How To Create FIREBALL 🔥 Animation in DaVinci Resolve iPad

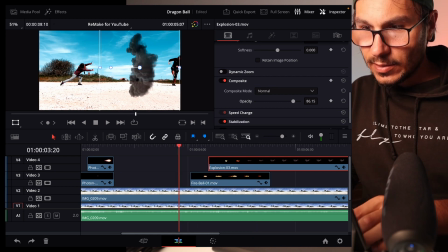11:25 little bit with the opacity it's not as strong just a little bit 86% if you use the arrow keys right and left you can go frame
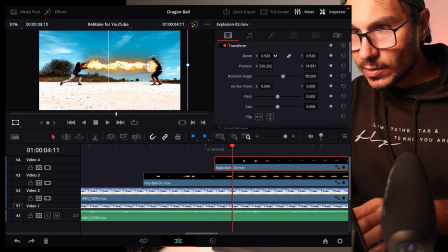11:34 by frame and you see now the smoke is a little bit too large so we make this now smaller place exactly here when it's hitting me and that way we also covering the impact.
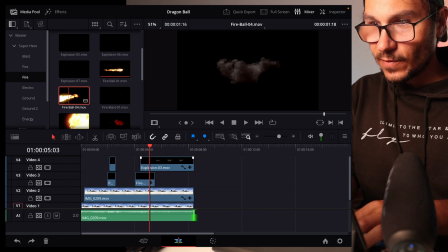11:46 So one more thing to make it more realistic, we choose now this fireball coming back to us, to the viewer,
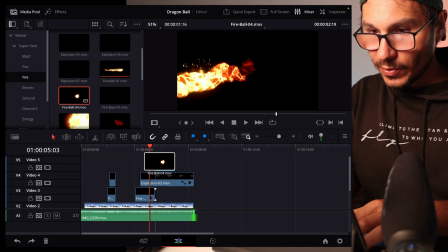11:53 and we do exactly the same like we already did on Susie's side.
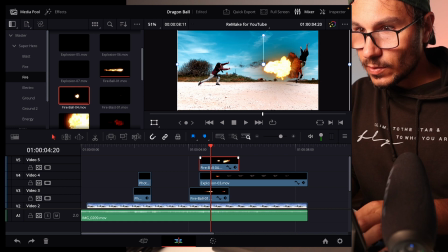11:56 After it's hitting, make this one bigger as well, using the arrow keys to make the exact position. Now it's still too low, so the screen is not big enough at the moment.
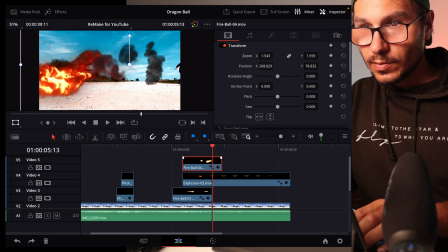12:10 So I go in and I increase the screen a bit more. I have to check the beginning again.
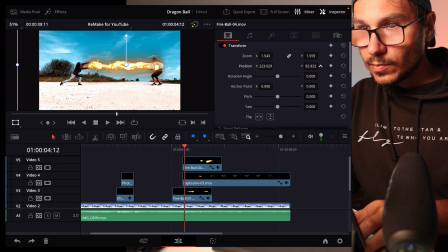12:16 Just a little bit.
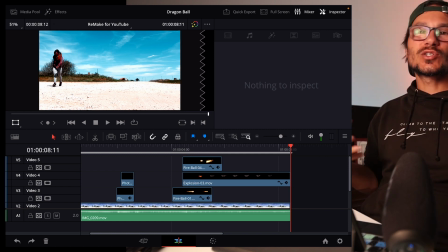12:20 Okay. So, and this is basically the process how you can do this. So what I did to make this more realistic after I render everything, let this render.
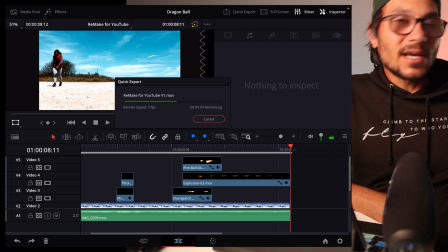12:28 And after that, I create the shaking, create the sound effects, create the music to make it more realistic. Definitely use sound effects to make your animation more realistic. and definitely if you put in a little bit more music and shaking then it will not look as amateur.
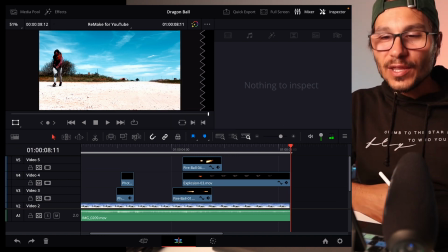12:43 Sometimes special effects and animation is all about speed so the viewer only if he repeats and look at it slowly maybe sometimes notice that oh it's not realistic but most of the times you can come away looking very good with at least amount of time and this is also why I'm showing you
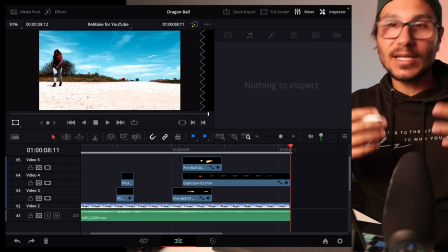13:00 this tutorial today. Not to show you how you can create a fireball because that can take way longer but how fast you can
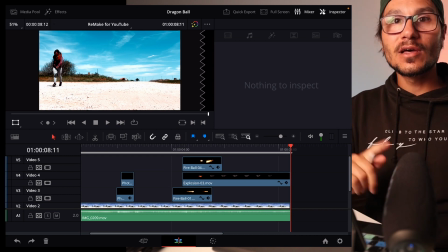13:07 achieve a very good looking end result with minimal time spent even on
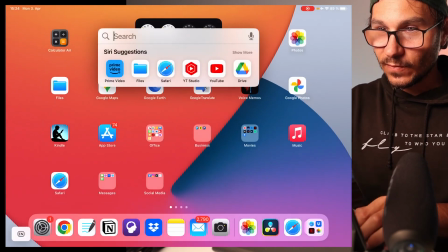13:13 an iPad so let's look into this one here files that looks good
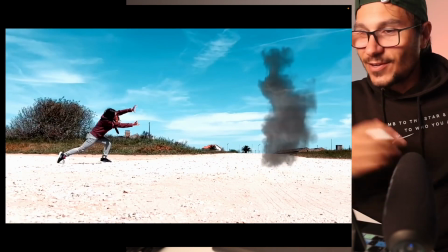13:18 too so very very realistic very cool so and that's it for me today I think this is one of the best packs that you can get all the master class students from DaVinci Resolve that we have I have a deal for you that's 15% off of all of those packs they don't have just the superhero one they have so
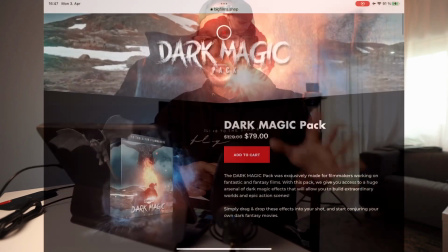13:37 many more there was a comment yesterday do they have like a horror pack and I think they even have different versions dragons you have to look
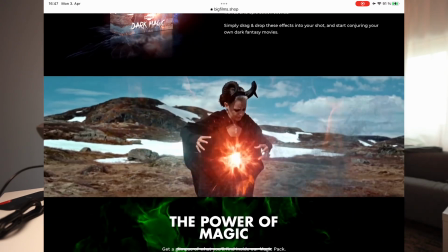13:43 into it they will make more in the future as well but this is one thing that every filmmaker should have in this tool belt and I think I'm so excited that we can now create those kind of videos just using iPad imagine you're sitting somewhere in a train to somewhere and you create this funny animation very cool I hope you like this video and you learned something if Ding ding ding bang bang gong and we see us in the next video. I'm Daniel. Bye